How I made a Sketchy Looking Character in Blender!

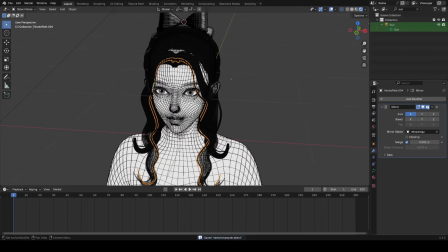So I'm just going to do that on every hair curve, just like this.
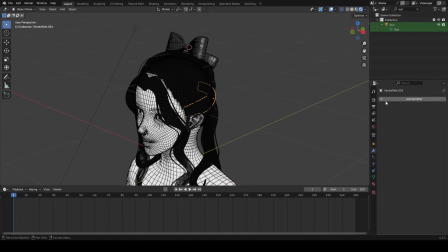Doing this, of course, allows us to change all the hair curves to a mesh, so we'll actually be able to texture paint on them and do all of that great stuff pretty soon.
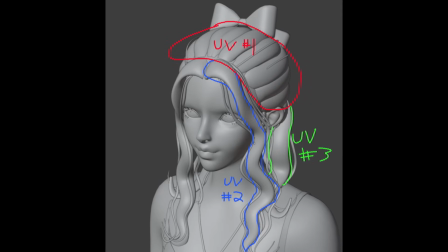Okay, now we have to UV unwrap the hair curves. For the hair strands on this character, I just wanted to unwrap them in three different groups, meaning three different UV maps.
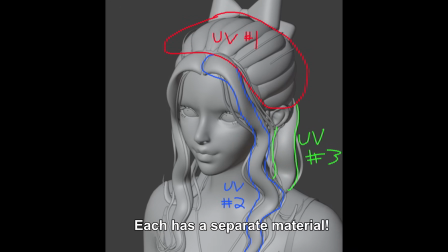Keep in mind, each one of these groups will have its own unique material. Unwrapping hair curves is very easy.
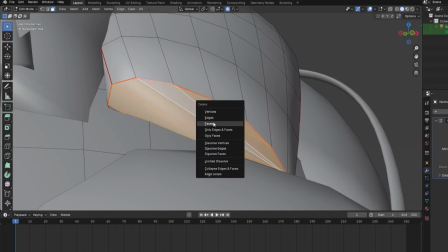You can just mark a seam on either side of each hair curve. And I forgot to turn off fill caps here on these hair strands, so unfortunately, they ended up having these weird, like, filled caps at the end.
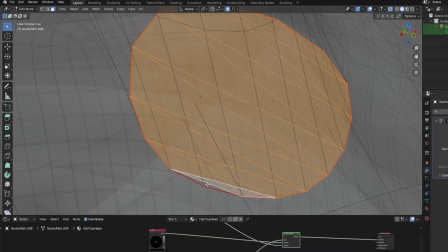So just keep in mind, you should get rid of those, because otherwise, those caps will be in your unwrap as well.
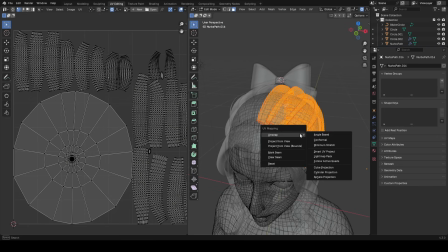Once done, all you have to do is go into edit mode with all curves selected and hit U unwrap to unwrap all of them together.
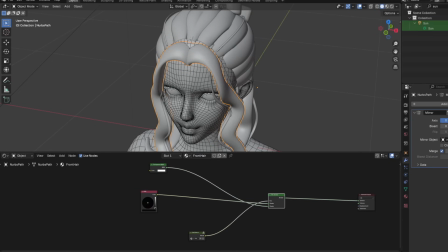Okay, now let's texture our hair by drawing in reflection. I'll start by doing our front hair strand, which will be a separate material called front hair.
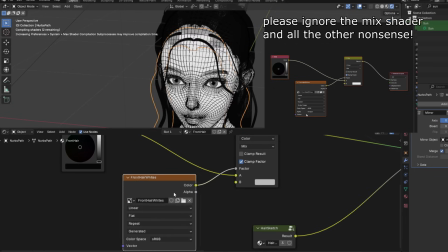And super easy, we'll just use an image texture and mix node and set the color in B to be white, because we want to draw with white. Alright, so now I'm basically just going to draw in reflections in areas where the hair is bumping out a lot.
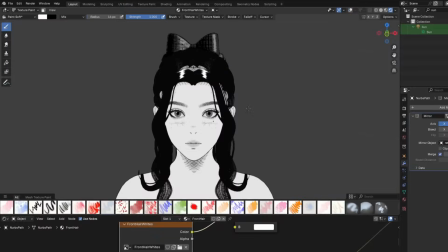So at the top of the hair strand, it's really bumping out, so I'll make it really wide over there.
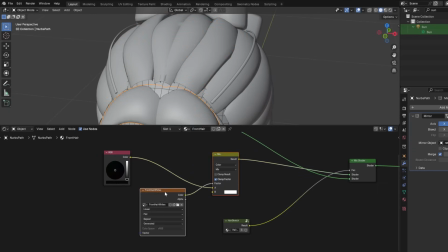On our other hair curves on top of the scalp, I'm going to do the same exact thing for its material.
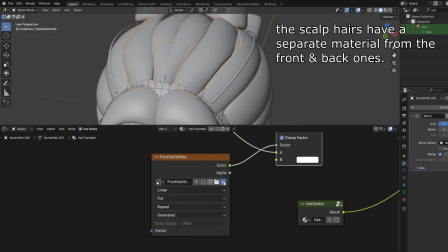I'll add in that simple node setup we made with the image texture and mix node set to white color.
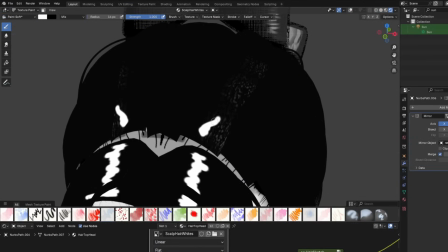So now we can easily draw in white on these curves. Do keep in mind, you can hit Alt-Q in texture paint mode to switch between different objects very easily.
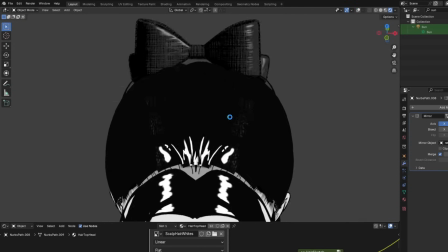You might get some intersecting, so just adjust the geometry as needed.
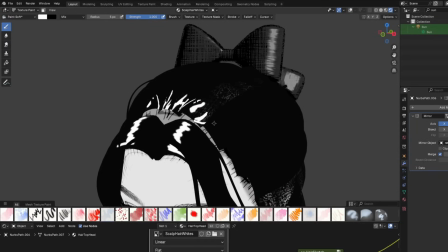And now, generally in reflections for hair in this hairstyle, there will be reflections at its front, so that's why I'm drawing them here.
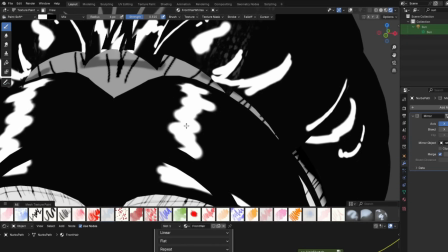Once you have these big white shapes blocked in, you can go over them and make them smoother by adding thinner reflection strands.
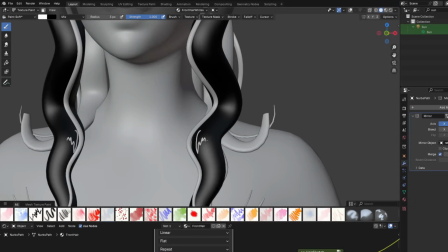So I'll just continue blocking out my reflections here, and repeat that process of blocking them out at first, and then refining.
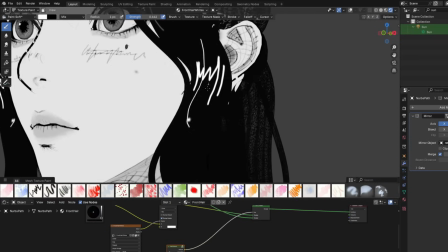It's a good idea to vary the length of these reflective streaks you draw, so that it doesn't look so plain and boring.
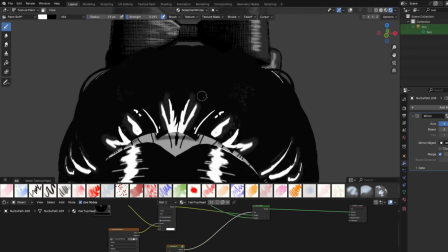You can also highlight around these big white shapes to give it the feeling that it's a bit smoother, and you can also continue the shape, but have it fade off and become way less bright.
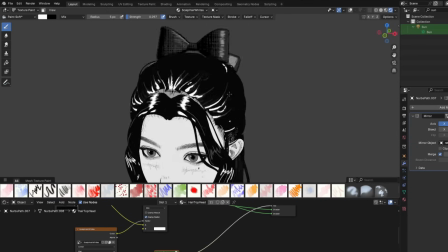And doing this will make it look way more realistic and good, especially up close. I wanted to change the background as well,
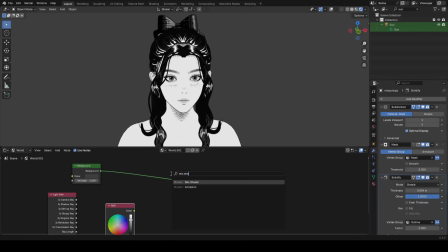so I went to the World Shader tab and just used this simple node setup that allows me to easily tweak the background color without affecting the shading on my objects.
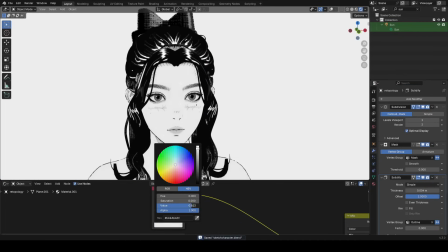Doing this was great because it allowed me to realize the face was a bit dark, so I raised its value as well.
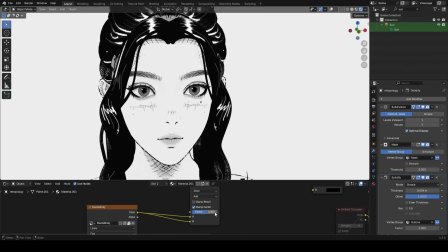Switching background oftentimes allows you to see your character with new eyes, so you can detect any flaws a lot easier.
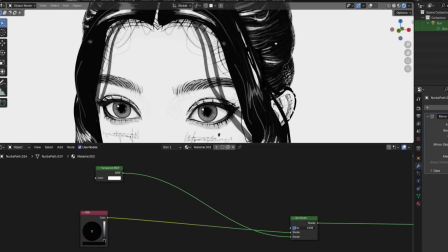Regarding these thinner strands I have going around the hair, you can use a node setup like this to easily tweak its transparency, which is what I did.
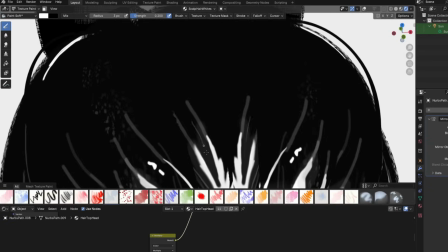It's something I found that just helps to make it look a little bit better. Anyways, after that, we just want to keep refining our reflections by continuing to draw in thinner strands at a lower strength.
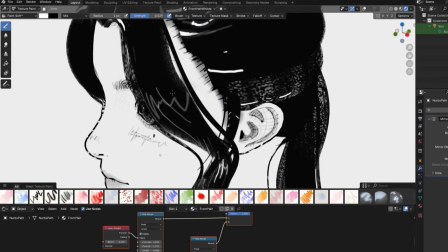So yeah, it's quite a repetitive process of just doing this over and over again, but I'm leaving in this footage here so that you guys who are watching can see exactly what I was doing,
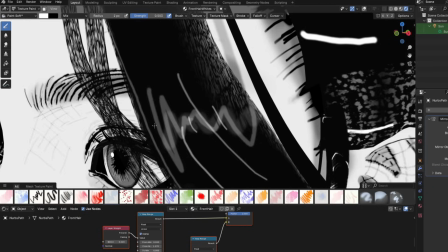what I was thinking, and how I approached drawing in these reflections. So yeah, enjoy.
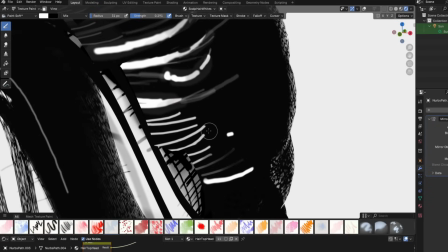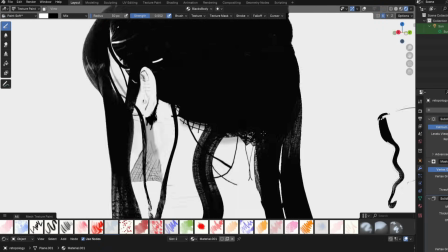You can also draw random marks to indicate some loose hair strands falling around the back of her head.
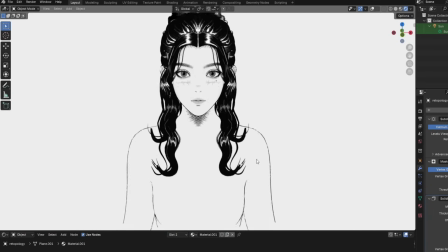Okay, so now let's get to working on the lower body a bit more. The first thing I did was drew in a clavicle, just like this.
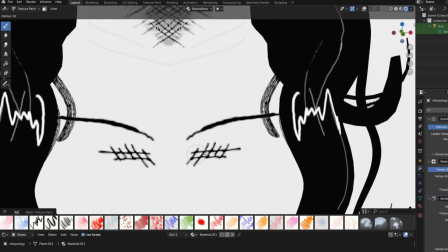I then just cross-hatched underneath it a bit because there's usually a slight bit of darkness in that area.
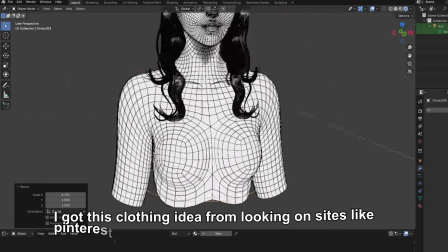Alright, so now I wanted to start adding some clothing and more accessories, so I just added a circle and modeled a pretty basic top for her.
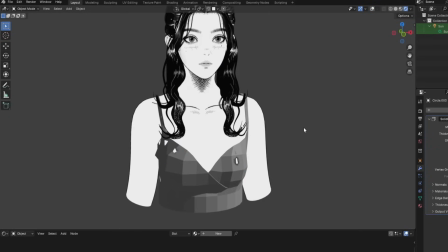Nothing too crazy at all. I solidified it and subdivided it as well, and used Shade Auto Smooth to smooth it out.
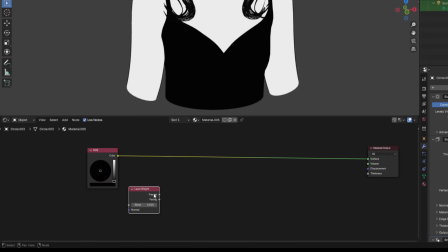For the material for it, it's just a black base color staying with our black and white theme, and I played around with using a layer weight node to get a bright rim effect like I'm doing here,
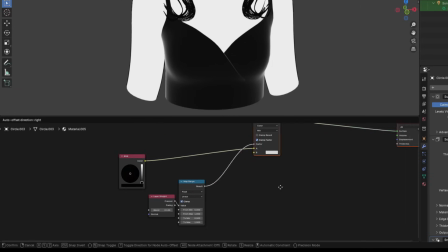and you could also use a map range to further tweak it if you want.
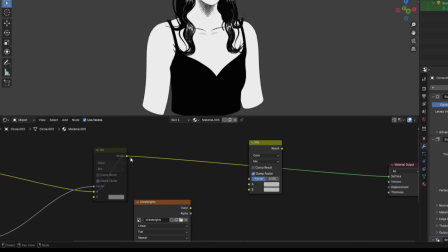Anyways, I'll mute that for now, and the main thing we need is an image texture, so that we can draw in white on her clothing.
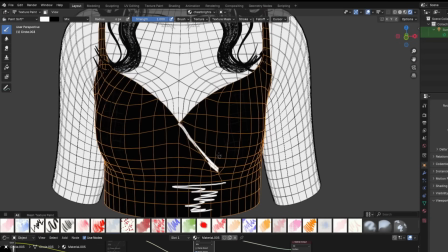Essentially, what you want to do is draw white in areas that kind of section off the different parts of her model.
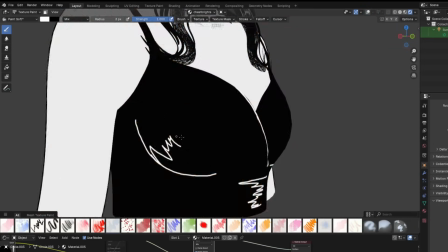Around certain edges, it's important to do this too, and pretty much anywhere that there would be definition, you want to draw in white.
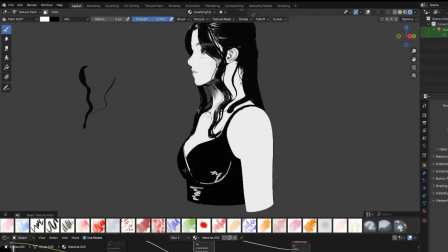These white scribbles I'm making are also really important as they further help to sell the manga feel.
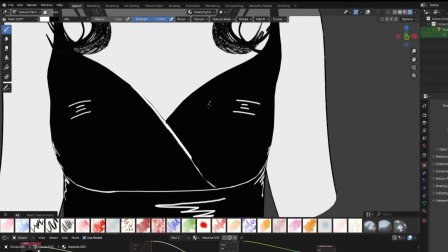Just to make it more detailed, I also drew in a random pattern on her shirt to make it look a bit cooler.